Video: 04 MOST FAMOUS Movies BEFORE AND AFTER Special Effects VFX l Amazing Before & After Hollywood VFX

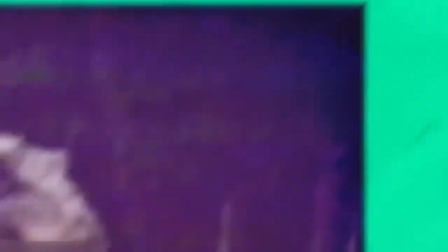(4:00)
Whereas the old films use CGI as a last resort, favoring animatronics and puppetry like foam raptor suits with human actors inside of them,
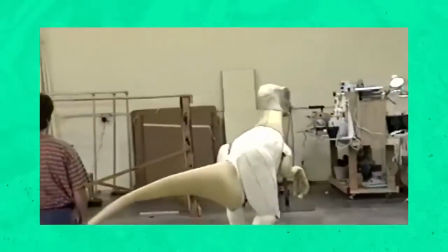(4:08)
the new films have really stepped up their CGI tech game,
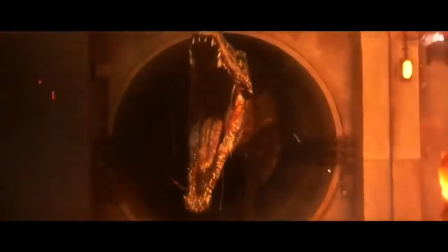(4:11)
utilizing motion capture technology for most of the dinosaur footage, and also applying this technology to the updated Raptor suits,
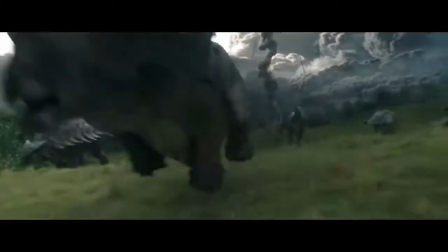(4:17)
Jurassic World Fallen Kingdom was able to greatly improve its special effects when compared to the earlier 90s Jurassic films.
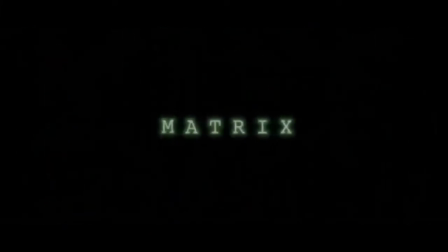(4:24)
There may not be a single 1990s movie more iconic than The Matrix's 1999 slow-mo bullet-dodging scene.
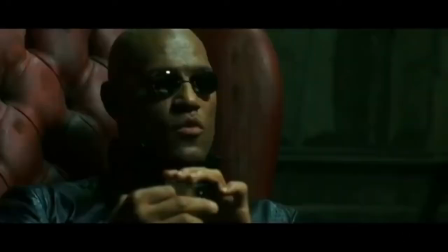(4:32)
Starring Keanu Reeves, Laurence Fishburne, and Carrie-Anne Moss,
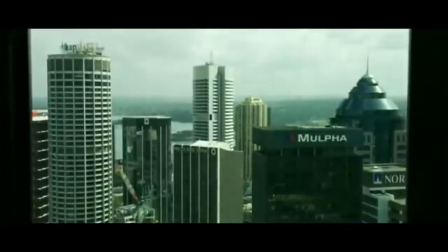(4:35)
the movie depicts a dystopian future in which humanity is unknowingly trapped inside a simulated reality called The Matrix,
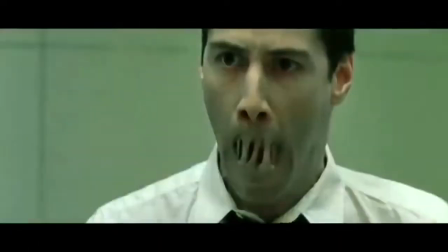(4:42)
which was created by intelligent machines to distract humans while their bodies are used as an energy source.
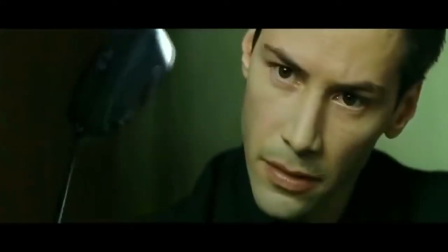(4:49)
Talk about mind-bending.
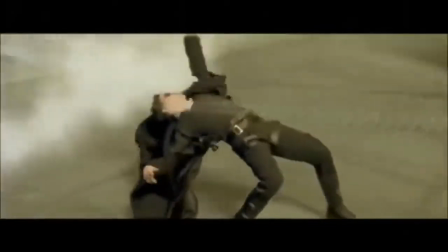(4:50)
The famous bullet scene takes place on a rooftop as Keanu Reeves' character Neo pulls off a superhuman maneuver to dodge bullets being fired at him by an enemy agent.
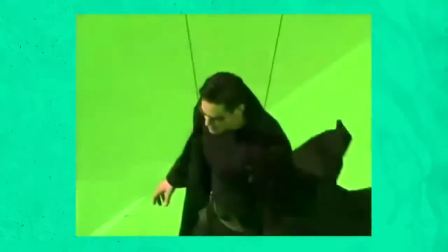(4:59)
The scene was filmed in a room entirely made of green screen and 360-degree cameras.
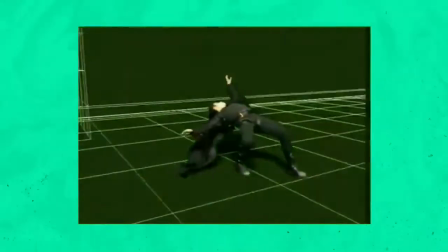(5:03)
Each of these cameras were set off split seconds apart so that when their footage was combined, it gave the impression of a slow-mo orbit of the character.
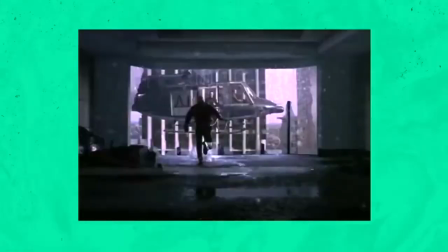(5:11)
The footage of the scene came out at about 12,000 frames per second, compared to the average in a film of 24 frames per second.
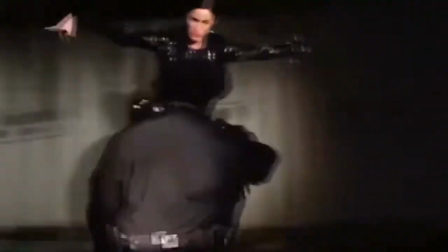(5:19)
If you can think of a more iconic sci-fi scene, yeah, let us know in the comments. We think this is number one.
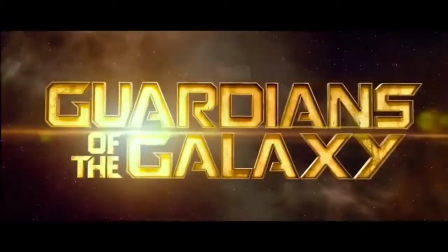(5:24)
2014's Guardians of the Galaxy features an ensemble cast with stars like Chris Pratt, Zoe Saldana, and Bradley Cooper.
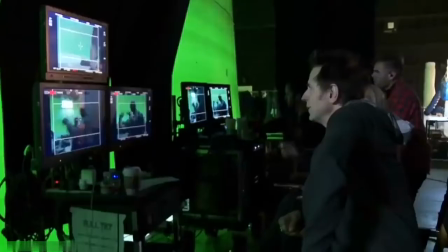(5:30)
The film features many of the CGI tricks we mentioned in this video, including the green screen and motion capture technology, or mocap.
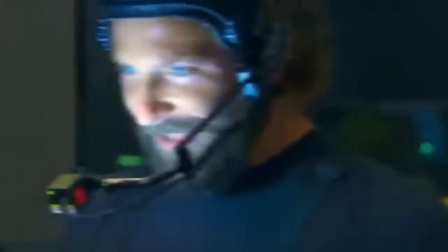(5:37)
The mocap technology was especially useful in creating Bradley Cooper's character Rocket Raccoon.
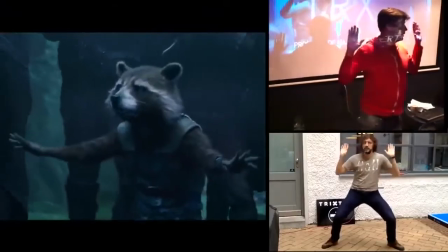(5:43)
Mocap requires that sensors be placed all over the actors so that all their movements can be mapped onto a computer in real time to create a virtual skeleton.
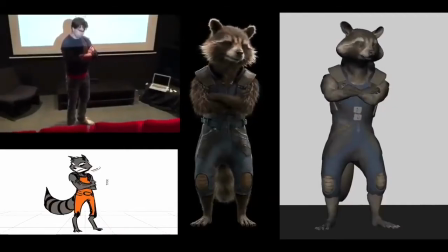(5:51)
To portray Rocket Raccoon, Bradley Cooper was placed in a green morph suit with motion capture sensors all over so
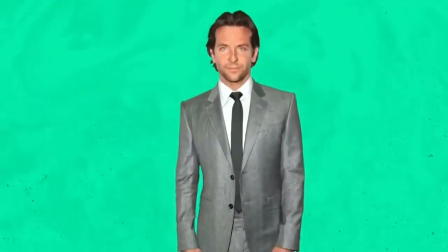(5:57)
that the six-foot-tall actor could be convincingly portrayed as the diminutive raccoon bounty hunter.
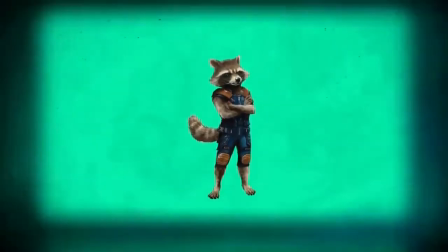(6:02)
That's a serious case of shrinkage. Diminutive characters abound for our next film, 2012's The Hobbit.
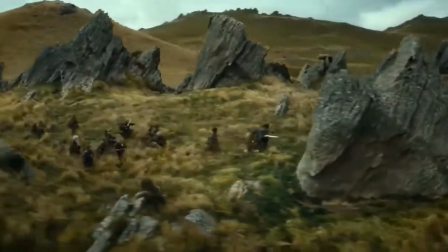(6:08)
The film was based on Tolkien's 1937 novel of the same name and stars Martin Freeman and Ian McKellen.
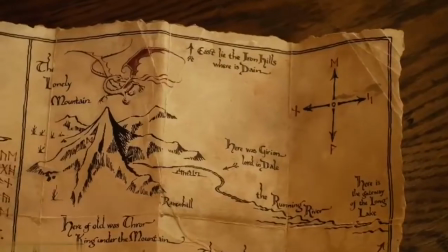(6:14)
The Hobbit takes place in the fictional world of Middle Earth 60 years before the beginning of The Lord of the Rings and follows Hobbit Bilbo Baggins,
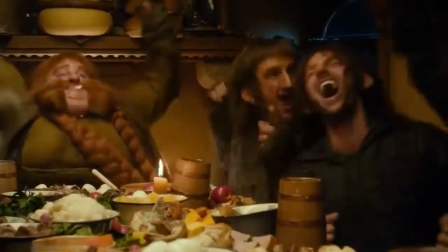(6:20)
who was convinced by the wizard Gandalf to accompany 13 dwarves on a clest to reclaim the lonely mountain from the dragon smog.
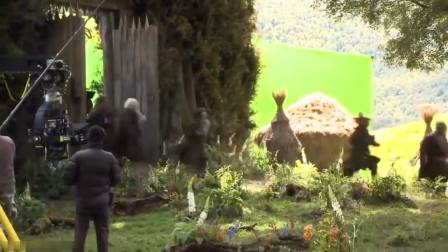(6:28)
The creation of the mind-blowing fantasy world the Hobbits inhabit was largely reliant on green screen technology, as can be seen in this before and after picture.
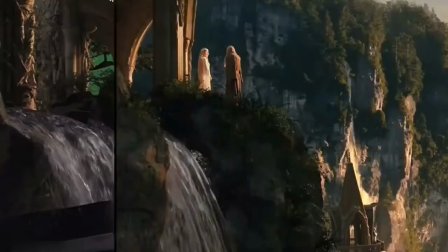(6:36)
The production team even went as far as building two identical sets of different sizes.
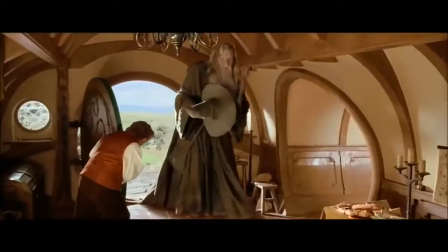(6:41)
McKellen's character of Gandalf was filmed on the smaller set, while Martin Freeman's Hobbit was filmed on a larger set.
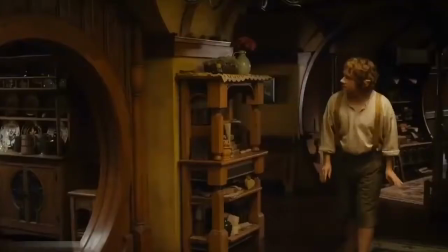(6:47)
Afterwards, the images were superimposed to create an impression that Gandalf was much larger than Bilbo.
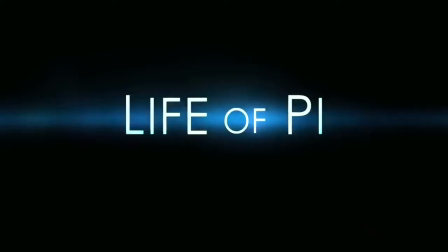(6:52)
Based on the novel by Yan Martel and directed by Ang Lee, Life of Pi revolves around an Indian man named Pai Patel,
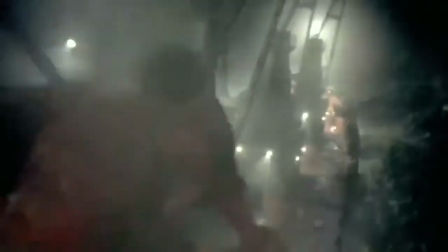(6:59)
who tells a novelist about his life story, and about how at age 16 he survived a shipwreck in the Pacific Ocean on a lifeboat with a Bengal tiger.
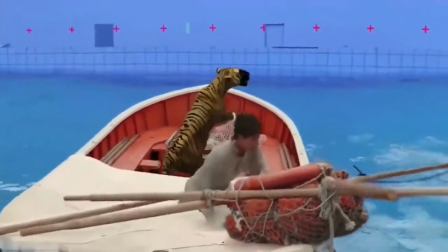(7:07)
The team used a green, or in this case blue screen room, and built a 1.7 million gallon wave pool to film the raft scenes in,
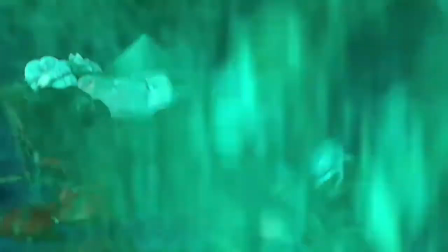(7:14)
and to create the impressions of both stormy and calm ocean conditions.
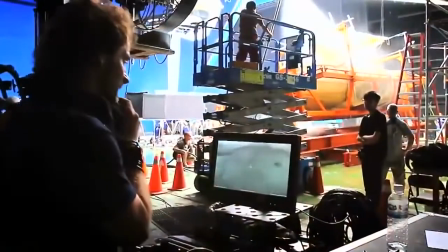(7:17)
To clarify, chroma key technology is not reliant on the color green specifically, but rather can make use of any distinct color, red, purple, green, black, whatever.
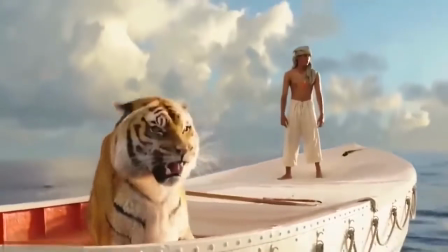(7:26)
Even the tiger, who plays a prominent role in the film, was entirely created using a blue puppet, and lots of CGI.
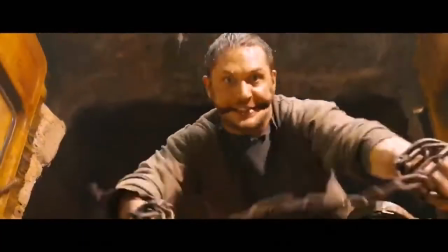(7:32)
2015's post-apocalyptic thriller Mad Max Fury Road, starring Tom Hardy and Charlize Theron, the film is set in a desert wasteland where gas and water are scarce commodities.
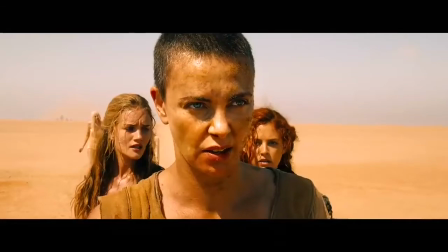(7:41)
It follows characters Max Rokitansky and Imperator Furiosa's attempt to flee the cult leader Immortan Joe and his army,
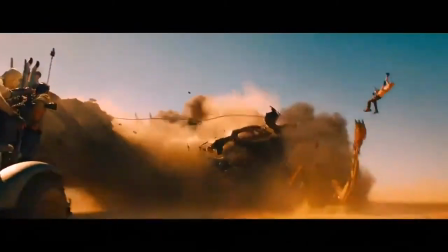(7:47)
which leads to a lengthy and spectacular road battle featuring fleets of armored and heavily weaponized vehicles,
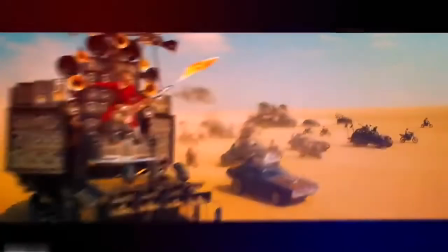(7:54)
and a guy playing a guitar. In fact, the majority of the film takes place in a desert. Although, this is just another one of Hollywood's slick trick.
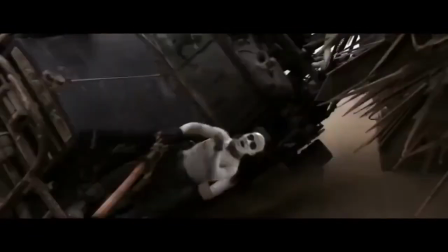(8:00)
Part of the movie was filmed in a studio, in a giant green screen room. Just take a look at this before and after picture and tell me you weren't fooled.
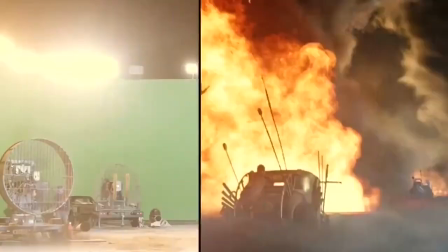(8:08)
Did someone say, fool?